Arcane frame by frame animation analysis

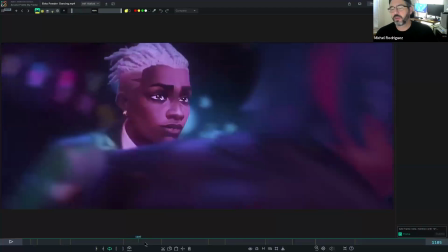[53:25]
And all this humanize her again and make her lovable and you like her again.
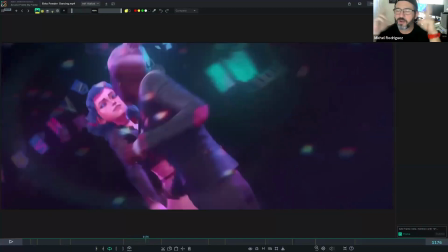[53:30]
She's a hero again, and it's really cool how they made our minds go to whatever they want with the story and all that. I mean, that's our job. The animators, everyone's working together to push the narrative. Right, like that moment, like I said, where she's got the gun out and then the camera punches in right before she says hero.
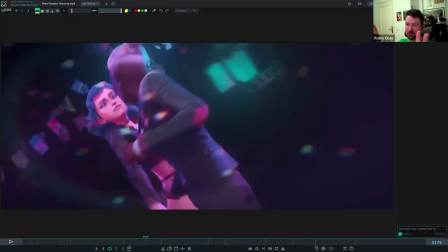[53:50]
Like all of that is subliminal messaging to be like, think of her as the hero. They certainly made me empathize with her a lot with all of she has a lot of really important scenes where she suffers and sacrifices and love and stuff.
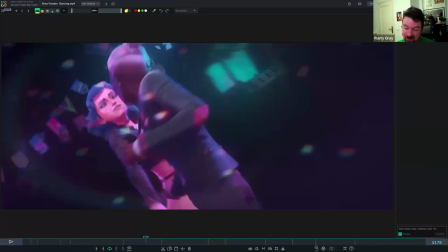[54:08]
I'll ask you guys this. Did you empathize more with her or Vi? Out of curiosity. At some point, I lost her. I lost the interest in her a little bit.
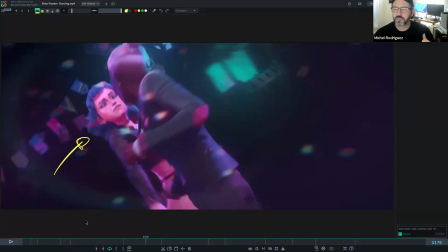[54:22]
This kind of girl that is the villain, but she had a lot of contradictions. She has some kind of good things still in her, but she's so awful at the same time.
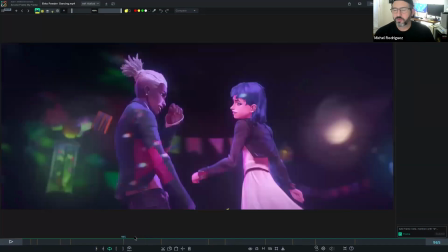[54:31]
I think you sympathize more with that than Vi. Vi at some point was being lame already. I think Vi came across as a lot more Yeah.
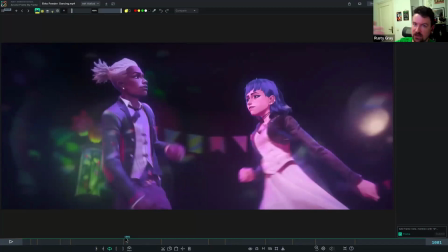[54:46]
two-dimensional. Like I don't think she has this range and depth to her arc, her story, at least this season.
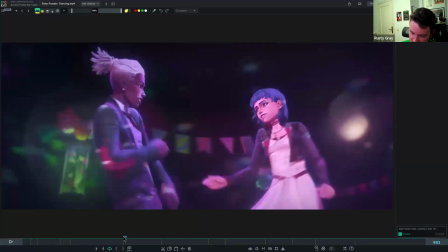[54:53]
So as an interesting side note, all of her movement here has a lot of great overlap.
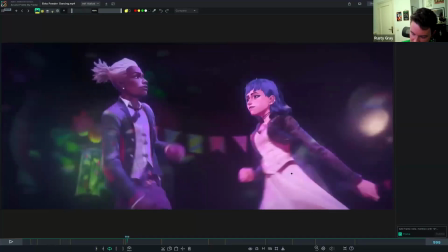[55:00]
I mean, we're getting all of the, you know, the arcs and the hips as they swing forward and back in like that figure 8.
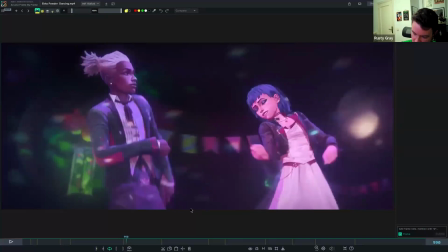[55:09]
And on top of that, you're getting different things leading and following.
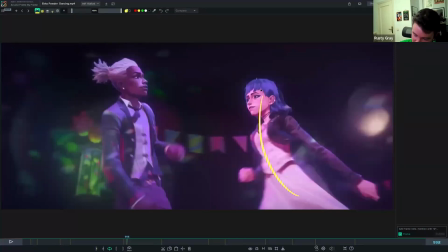[55:15]
So this arm really kicks out, and then the rest of her body follows through after that kick out,
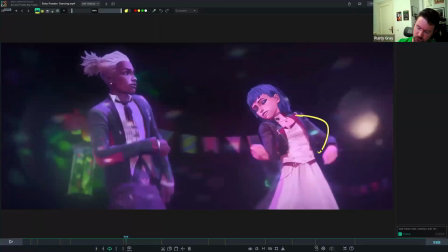[55:21]
which is they do this over and over again. You know, these kinds of snaky like moves.
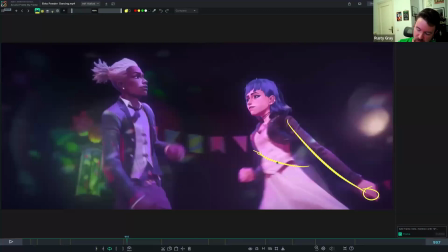[55:27]
This is why you're feeling that, right? You're feeling this arm push out, and then the rest of her body follow through into that.
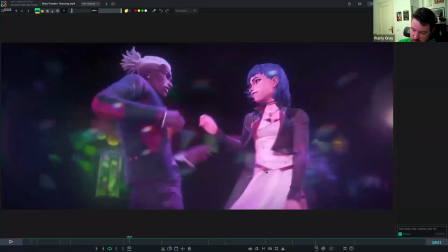[55:34]
And a lot of dance moves do those things. So you get one part of the body leading, and then the rest follows through.
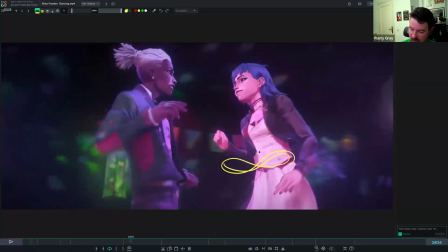[55:44]
And so that's why she has this really nice like swaying back and forth feeling. We're getting those figure 8s and that lead and follow through there.
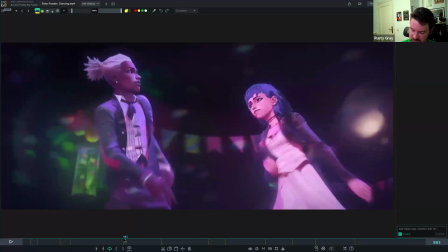[55:52]
Really well done. Because it's on 5s, I wonder how they executed it.
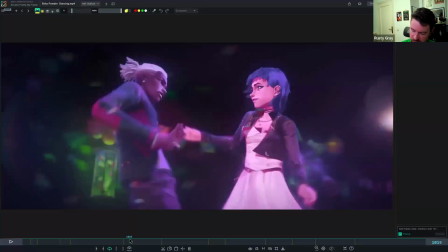[55:58]
I feel like they could have just animated this at normal
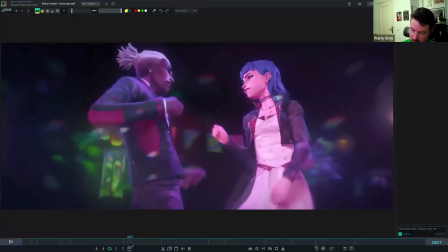[56:05]
speed and then just chopped it up, like held the frames.
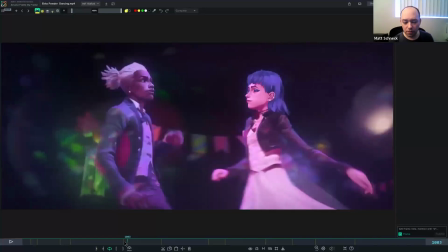[56:10]
Yeah, because it still has the motion blur. Yeah.
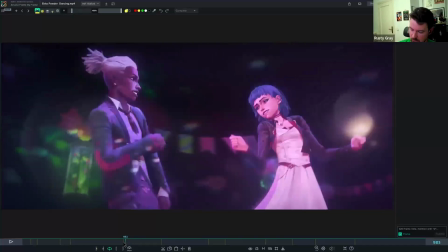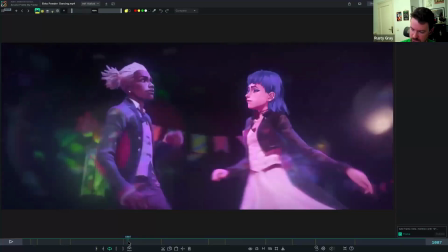[56:23]
Yeah, it's still,
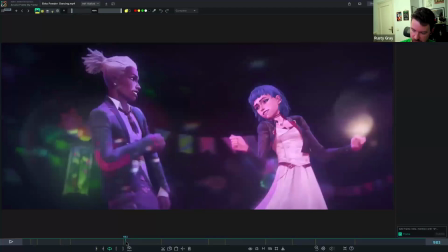[56:27]
and you know, the camera's still moving, the background's still moving, but I feel like you could cheat that easy enough with some camera parenting too,
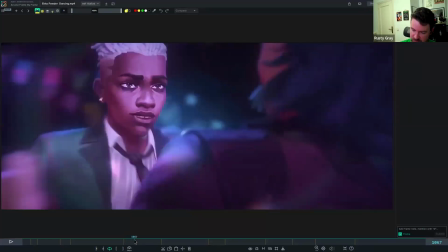[56:34]
to keep that still moving and basically animate this like on normal speed.
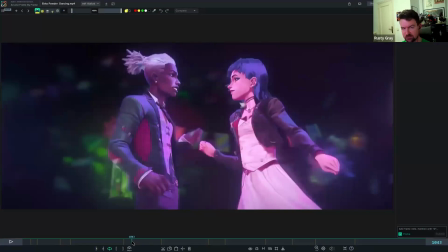[56:39]
I think it'd be a little weird to animate on 5s throughout the whole thing.
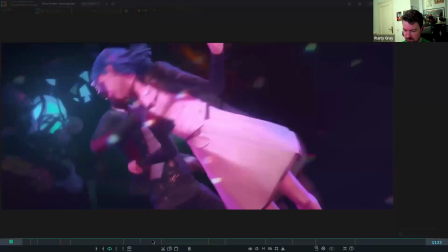[56:43]
So be curious if there's any behind the scenes of whoever worked on this sequence.
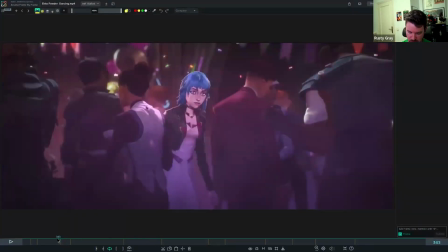[56:51]
But I certainly think it brings the tenderness to it all. I love too the even this.
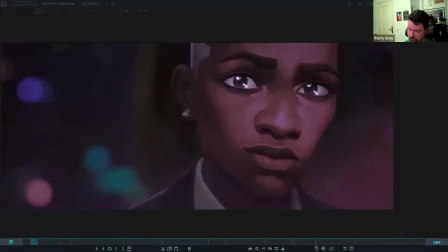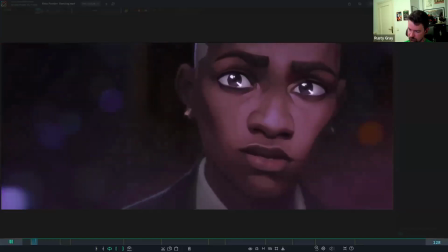[57:05]
Right? What are we feeling here? Awe, maybe some excitement because of it.
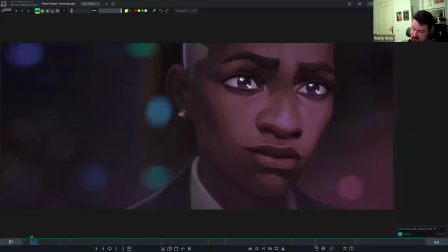[57:13]
I think it's really well done, right? Like it's subtle stuff, but we read it all. Right? So I want you guys to never forget that. Like we're always looking here. You know, we're always trying to read what's going on in the face, what someone else is thinking, the character that we're watching.
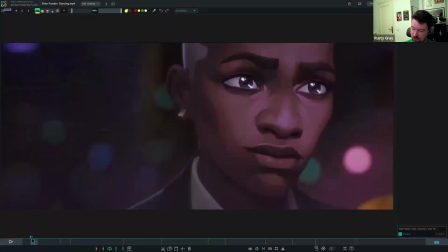[57:31]
And so we pick up on the smallest things, and we might know how they're feeling and not knowing exactly why that happens in terms of animation, like what we need to move to make that happen.
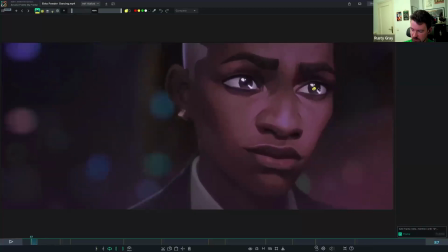[57:46]
So what I like is, you know, the eyes are poppy as they should be, because eyes are very poppy, where they snap to a position and then they kind of hold.
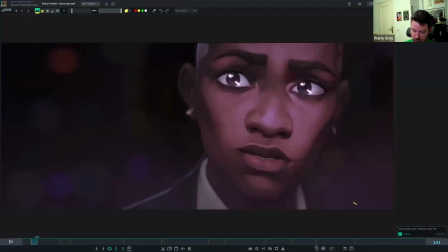[57:55]
Let me go back.
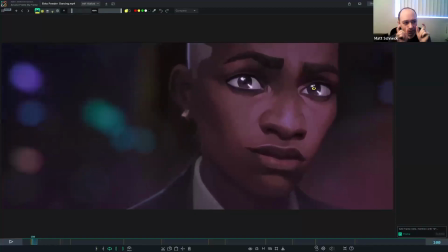[57:57]
They snap to this position, and they hold, and then they even when they're holding, there's like a very, very like pixel level quiver to them. Yep. Like energy, like with like, especially like once they land and he sees her, like there's like this almost like very slight quiver to show that excitement.
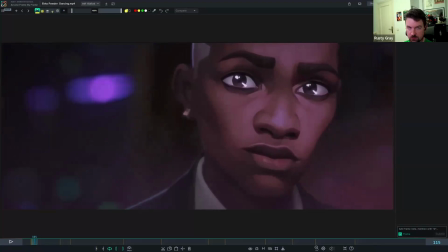[58:14]
Yeah. I think also just to show that our eyes aren't perfectly still.
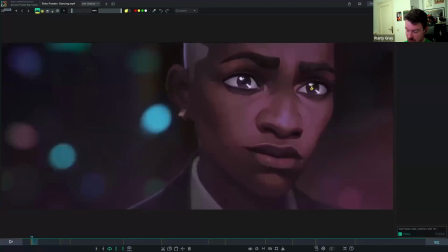[58:21]
And that's a degree of like polish that you could go and put into your work. I don't think I'd ever block that stuff. You could like block out where the eyes are going to go, and then when you get much more in detail and things are solidified, then you could add those little bits of tremble or little bits of shake or whatever to the body.
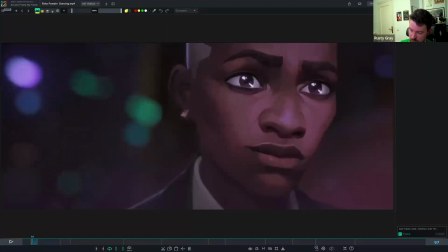[58:37]
But we see those eyes kind of snap there and then snap over to notice her,
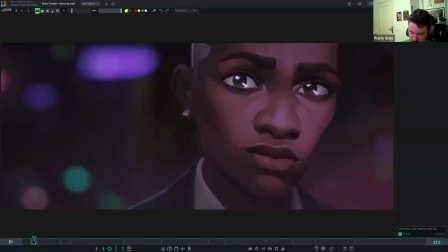[58:43]
and there's that slight head turn, right, which shows a lot more interest to what's going on over there.
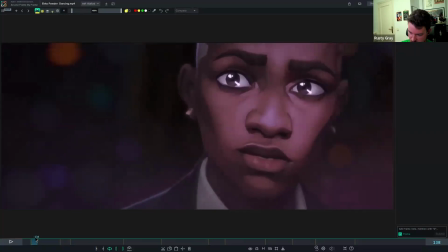[58:50]
And then it's that extra head turn and that slight shift in expression. We get slight opening in the eyes. We can see those eyebrows like lift up, right?
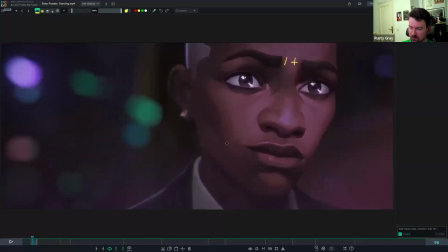[59:09]
We can feel the tension go from like pushing in here, where he's kind of like happily jamming to the music, and it relaxes a bit before they go up.
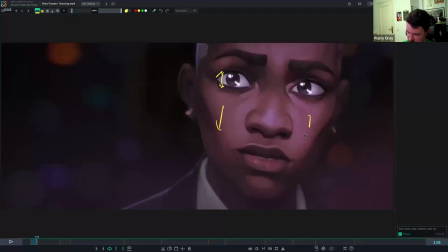[59:23]
And then we can feel all those same things here in the cheeks subtly and in the mouth, right? That she's here, right? So one day you might need to animate a shot that's got a close-up where this stuff matters,
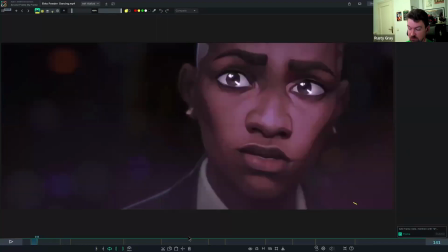[59:40]
or even if it's not a close-up and you're just holding a character,
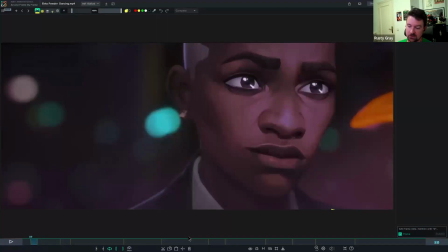[59:43]
these are the little things that you can do that will really direct our attention and tell us what's going on in their head
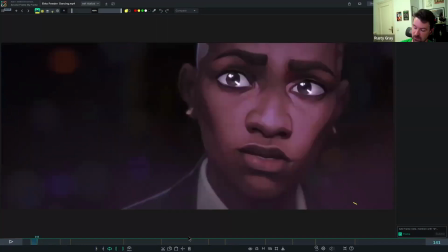[59:51]
and emotionally in the scene, because that's what matters.
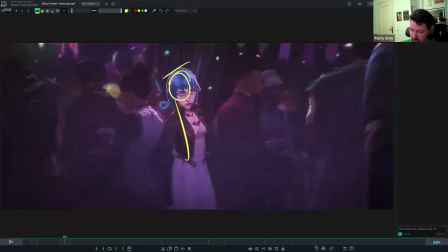[60:00]
Look at how subtle those mechanics are. Lean to the side, put the weight here to step through the crowd.
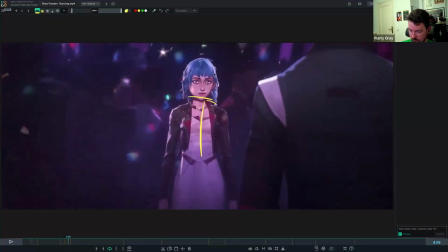[60:09]
Step over here. Look at that. That overlap is there, right? We don't hear it. We don't feel that head hit a wall. Just feels smooth, even though it's a slow, casual step.
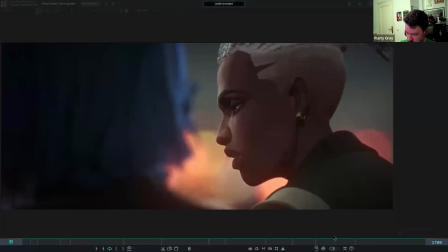[60:23]
Going to some of the conversational stuff.
I just want to thank you, for everything.
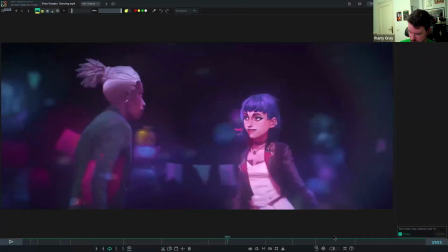[60:35] I used to dream the understand.
So
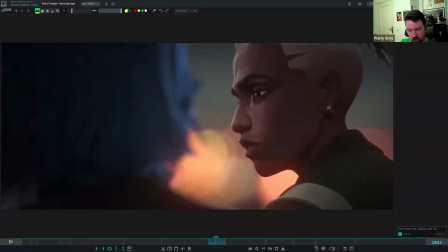[60:41] I just want to thank you. what do you notice about this scene?
Is there anything that stands out to you? Like, if you had to animate this, is there anything that surprises you that they did here? The look away is good.
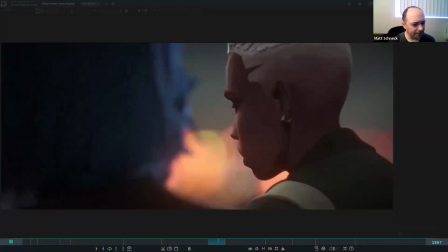[60:53] For everything.
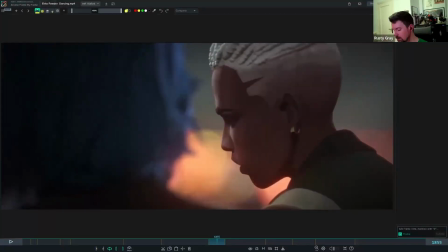[60:55]
Do you like the idea that he's looking at her and then he looks away? I love the little shoulder shrug here,
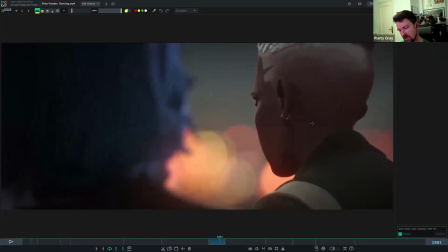[61:02]
and this like head tilt off to the side.
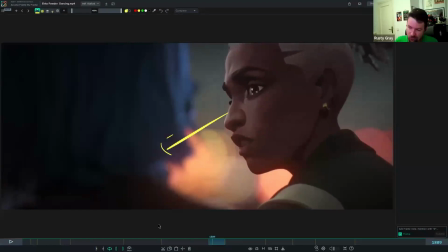[61:09]
If he was just looking at her the whole time, not really having those little body motions in there, I think he would come across as pretty flat, and I don't think you would have any of the kind of anxious energy.
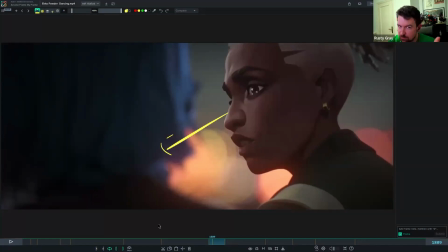[61:24]
It can be difficult for us to convey some deep emotions for someone that we care about to their face, right?